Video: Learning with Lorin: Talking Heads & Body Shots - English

Hello, and welcome to Learning with Lorin. I'm Lorin, and in today's session, we'll be looking at talking heads and body shots.
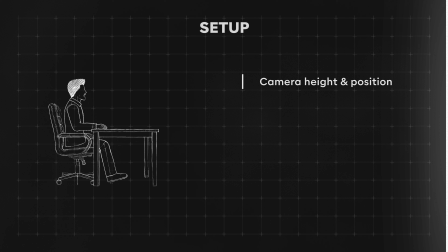(0:07)
Let's start with talking head. Well, what is that? A floating head that talks? Almost. Talking head shots are videos where one person is in focus and speaks directly to the camera. So, to the viewer. Typically, the upper body or face is shown, but full body shots also count as talking heads.
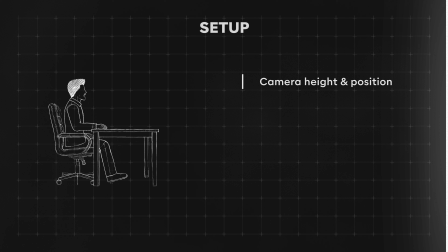(0:24)
In that case, however, they're called body shots. Let's take a look at how to set up a seated talking head setup, just like this one here. First, camera height and position. We position the camera or the phone in such a way that the speaker's gaze goes directly into the camera.
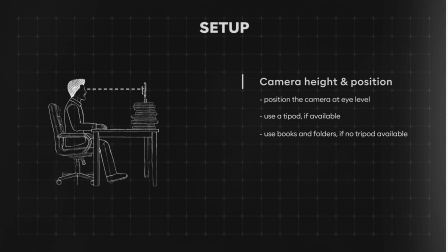(0:41)
It is recommended here to use a tripod. Or, if a tripod is not available, to elevate the camera using books and folders. Please make sure that the camera is stable and does not shake when the desk is touched.
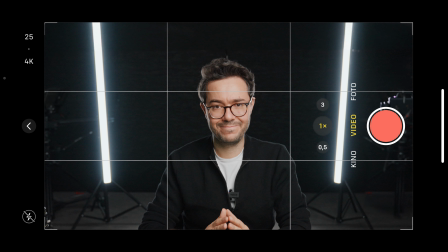(0:55)
Ideally, the desk and the tripod should be separate from each other. But how do I position myself in the frame?
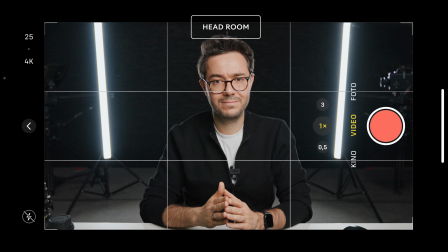(1:02)
Using the grid function, tilt your phone so that your face is in the upper third of the frame.
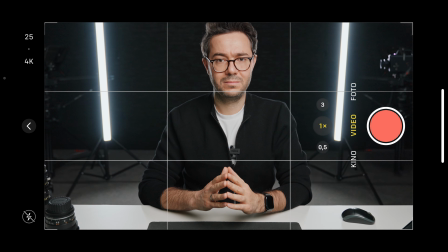(1:08)
But leave a bit of space above your head. This is what's called headroom.
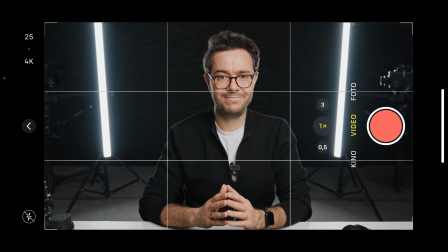(1:14)
Without enough headroom, the image looks cut off, and with too much headroom, the whole frame looks odd.
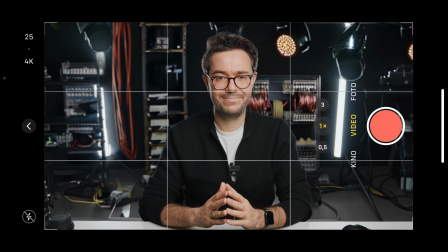(1:20)
As a rule, it's recommended to sit in the center of the frame so that the composition appears symmetrical. A calm and tidy background without distractions helps maintain focus. You should, however, avoid completely white walls or entirely uniform backgrounds. And if possible, you should always keep some distance from the background. On the one hand, this helps avoid shadows. On the other hand, it adds depth to the image. The whole thing looks then more aesthetic and, of course, doesn't appear claustrophobic. If I have many elements in the background, I make sure that they are, if possible, evenly distributed across the frame. This gives me a nice image composition. But what about the framing of the shot? In general, it's good to also show part of the desk so that your hands are visible if you gesture.
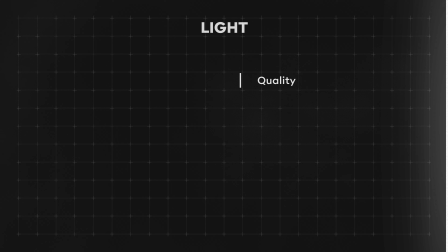(2:07)
And how about the light? The best light comes from the front, is soft and not harsh, and is neutral, so neither too cold nor too warm. But what exactly does that mean? The perfect lighting is ideally positioned in front, but not directly frontal. It should come from the side at a 45-degree angle.
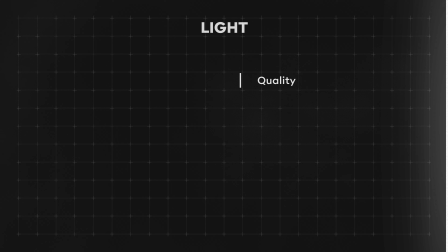(2:26)
The light source should be optimally placed slightly above eye level and angled slightly downward.
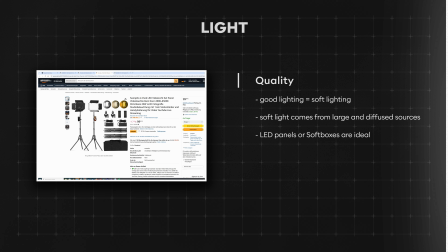(2:33)
Good lighting typically means soft lighting, and soft lighting usually comes from large light sources with diffusion in front. The larger the light source, the softer and more generally flattering the light. Wrinkles and facial imperfections are even less visible with such lighting.
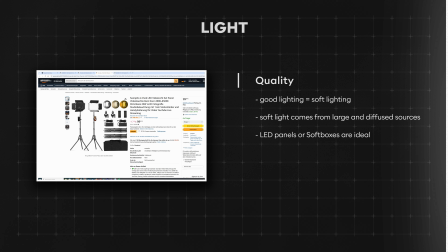(2:51)
Large area light sources include, for example, large LED panels or softboxes with a diffusion layer in front.
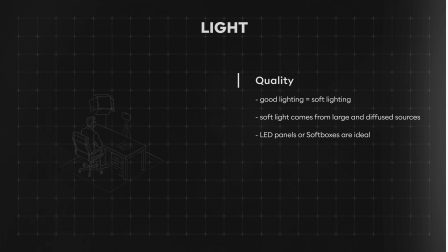(2:58)
LED panels are generally lightweight and also affordable. If you buy these kind of lights, you'll also need a light stand to better angle the light.
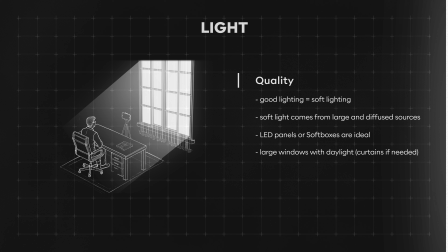(3:08)
But if you don't have LED panels or softboxes on hand, you can also use a large window with daylight. However, you need to make sure that no direct harsh sunlight shines in. In this case, curtains work quite well as a diffusion layer and help soften the light. Another good tip is to keep the light source as close as possible. Whether it's LED panels or a window, the light becomes softer the closer you are to the light source. Lastly, you need to make sure that the light source provides neutral, meaning white light, and that other light sources in the room have the same color temperature. If you mix neutral light sources with warm and cool ones, you often end up with an unflattering image. So we've covered lighting, but what about sound? Here I recommend finding a quiet room without any echo. To reduce echo, carpets, furniture, and curtains usually help because they absorb sound. So how do we record audio now? As a recording device, I recommend a wireless lavalier microphone like this one.